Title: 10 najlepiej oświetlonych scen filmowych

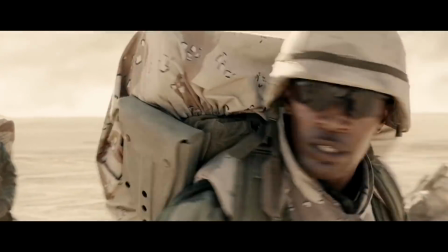[4:10]
Obraz w Jarhead jest zdecydowanie mniej przepalony niż w szeregowcu. Film był kręcony zarówno w Meksyku, jak i w gigantycznych studiach.
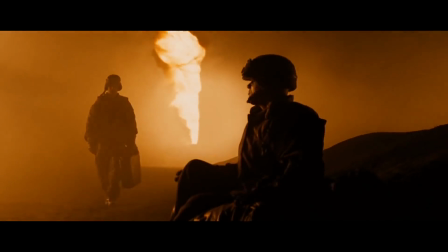[4:18]
Właśnie scenę zrealizowaną w takim studiu wybieram na kandydata do naszego rankingu.
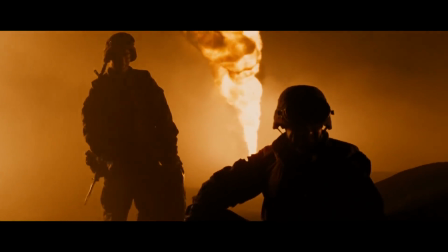[4:23]
Uwierzcie lub nie, ale to ta scena.
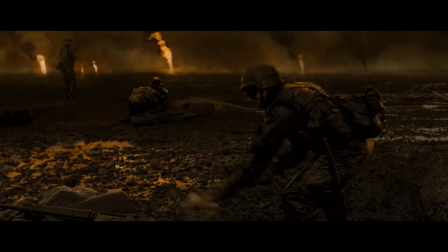[4:29]
Efekt końcowy jest rewelacyjny. Jak już powiedziałem, scena została zrealizowana w gigantycznym hangarze.
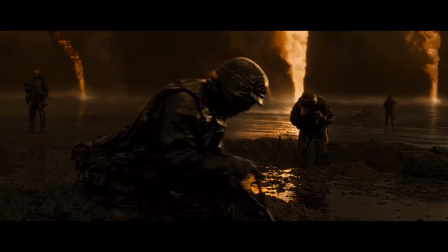[4:36]
W tle, tam gdzie jest horyzont, powieszono wielką ścianę materiału z gradientem kolorystycznym,
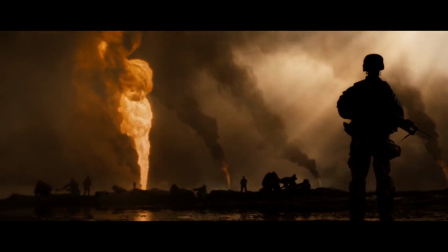[4:41]
aby móc zasymulować zachmurzone, zadymione niebo.
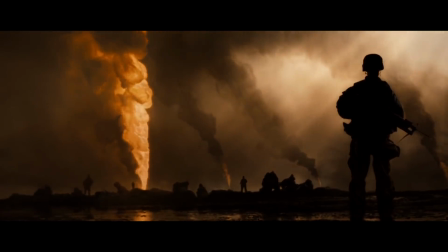[4:45]
Na suficie umieszczono gigantyczne konstrukcje z mocnych lamp, które wytwarzały te smugi widoczne u góry kadru. Odpowiednie światło pozwalało również zaznaczyć sylwetki bohaterów rozłożone w przestrzeni na kilku planach.
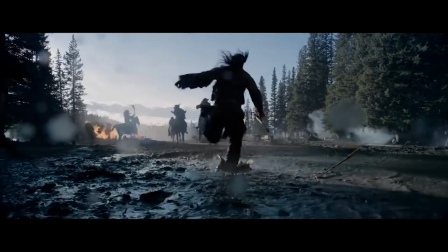[4:57]
Wygląda to świetnie. Co ciekawe, nie wszyscy operatorzy szaleją ze skomplikowanymi konstrukcjami z lamp filmowych.
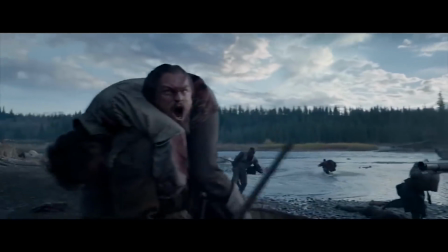[5:04]
Niektórzy są mistrzami w ujarzmianiu światła zastanego.
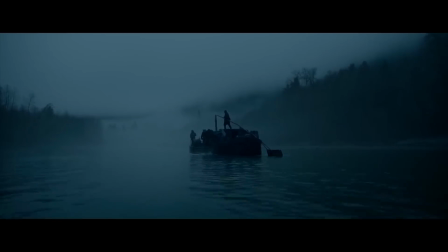[5:08]
Z pewnością należy do nich Emanuel Lubezki, który w swoich filmach posługuje się głównie światłem zastanym na lokacji.
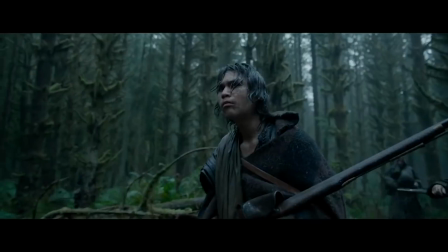[5:14]
Tak było na przykład w rewelacyjnie nakręconej zjawie. Ja jednak wybieram do naszego zestawienia innego twórcę i inny film.
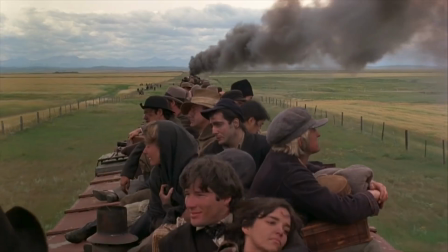[5:21]
Niebiańskie dni w reżyserii Terensa Malika. Za kamerą mniej znany, ale również bardzo dobry operator Nestor Almendros.
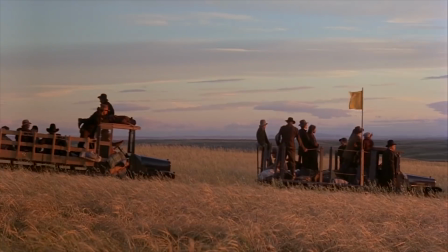[5:28]
Ekipa podjęła się nie lada wyzwania. Praktycznie cały film jest nakręcony o tak zwanej złotej godzinie.
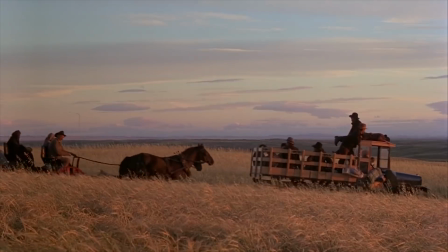[5:34]
To krótki okres o wschodzie i o zachodzie słońca, gdy światło jest bardzo subtelne i delikatne.
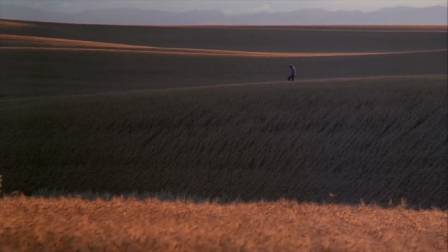[5:40]
Nakręcenie półtorejgodzinnego filmu tylko i wyłącznie o tej porze to karkołomne zadanie, które niesamowicie wydłużyło czas produkcji.
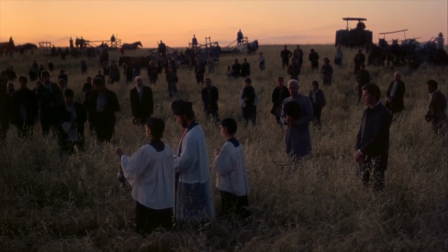[5:47]
W ciągu dnia ekipa przeprowadzała próby kamerowe i aktorskie, tak aby wszystko mieć idealnie zaplanowane.
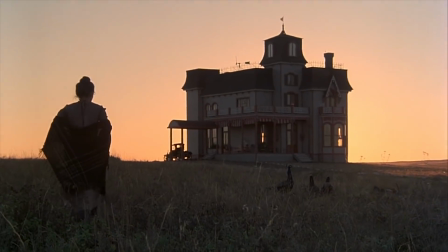[5:53]
Gdy nadciągała złota godzina, szybko kręcono faktyczne ujęcia, mając na to dosłownie kilkadziesiąt minut każdego dnia.
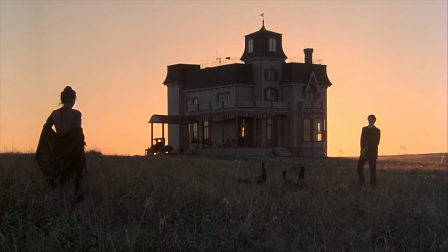[5:59]
Z całego magicznego filmu wybieram tę scenę.
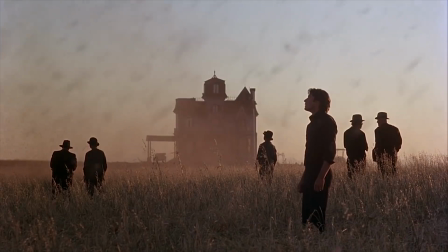[6:04]
Czyli spotkanie z szarańczą. Rewelacyjnie skomponowany kadr z wypełnioną świetnie przestrzenią.
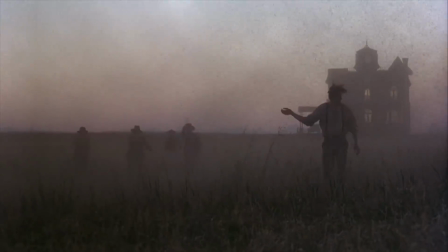[6:10]
Aktorzy ułożeni warstwy wypełniają kompozycję, a nasz wzrok zmierza do oddalonego domu.
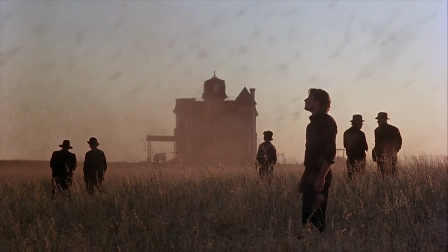[6:15]
Piękne światło spowija kłosy, a w to wszystko wpada mgła szarańczy. Rewelacyjna scena.
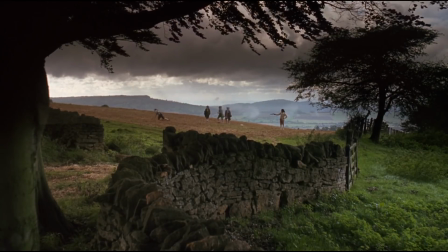[6:21]
Kolejny szaleniec, który chciał za wszelką cenę wykorzystać zastane światło, to nie kto inny jak Stanley Kubrick w filmie Barry Lyndon.
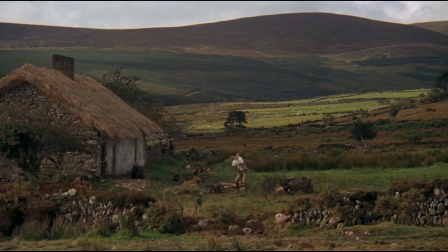[6:29]
Cały film jest nakręcony niczym ruchomy obraz. kadry przepięknie skomponowane i tworzące śliczne wzory.
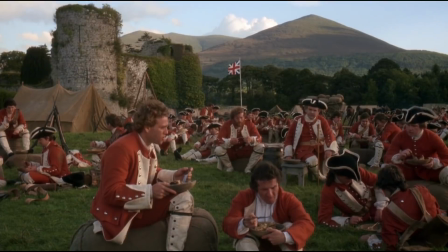[6:35]
My jednak skoncentrujemy się na tej scenie.
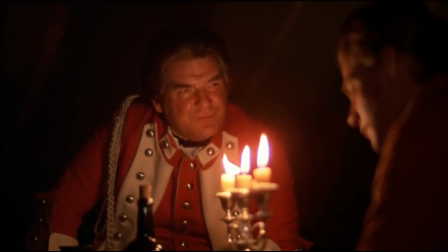Została ona oświetlona jedynie płomieniem świecy. Obecnie przy zdolnościach współczesnych kamer i możliwościach podbijania cyfrowo czułości to nie jest aż tak wielkie osiągnięcie,
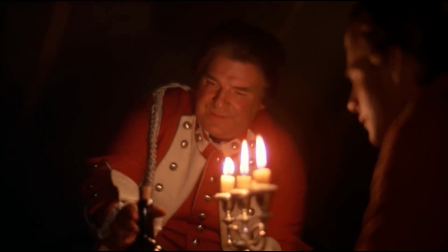[6:53]
ale w 1975 roku kamery wymagały o wiele więcej światła.
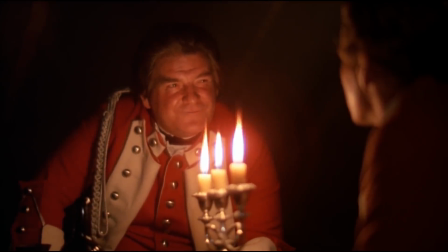[6:58]
Aby móc w ogóle myśleć o nakręceniu tej sceny, Kubrick pożyczył specjalny obiektyw z NASA o wartości przysłony 0,7. Jak to mówią, cel uświęca środki, a ostateczny efekt wyszedł niesamowity.
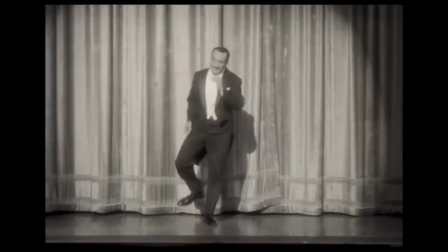[7:11]
Jak zresztą cały film. Przejdźmy na chwilkę do filmów czarno-białych. Mimo, że pozbawione kolorów, wymagają bardzo konkretnego podejścia do oświetlenia.
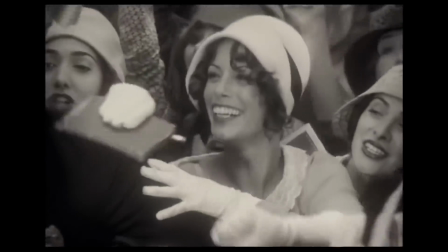[7:20]
Jest sporo ładnie zrealizowanych filmów tego typu, jak na przykład Artysta lub nakręcona przez Kamińskiego rewelacyjna lista Schindlera.
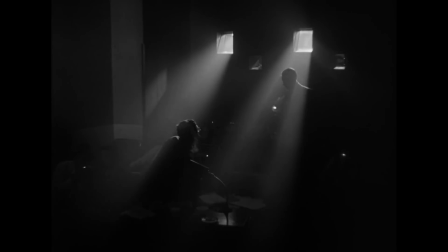[7:27]
Ja decyduję się jednak na wybór tego filmu. Obywatel Kane to klasyka pod wieloma względami, operatorskimi, montażowymi, kompozycyjnymi.
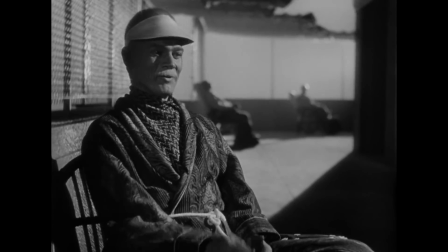[7:35]
Z całego filmu wybieram tę scenę.
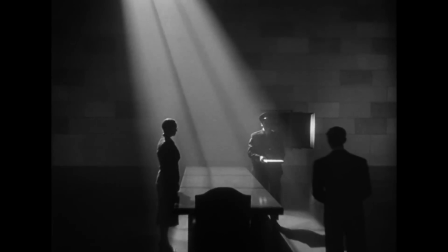[7:40]
Sposób ukazania rzeczywistości mógłby swobodnie wpisać się w futurystyczny, Blade Runnerowski sposób budowania świata przedstawionego. Charakterystyczny wzór na ścianie w tle, niewyraźne kontury stojących postaci i jeden mocny snop światła padający na stół.
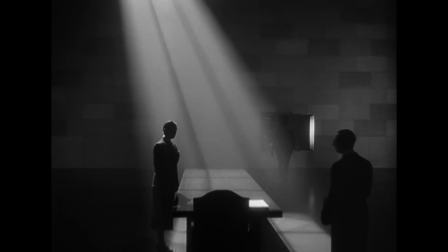[7:56]
Gdy strażnik odkłada dokumenty, zostają wyraźnie naeksponowane, wręcz prześwietlone, zwracając uwagę widza.
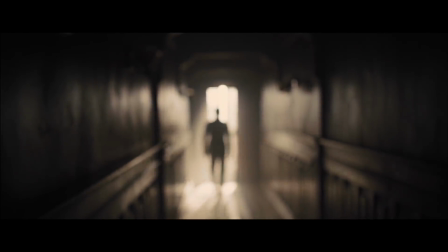[8:06]
Na sam koniec zostawiłem trzy sceny bardziej agresywnie grające kolorami i światłem. Pierwsza z nich pochodzi z filmu Skyfall.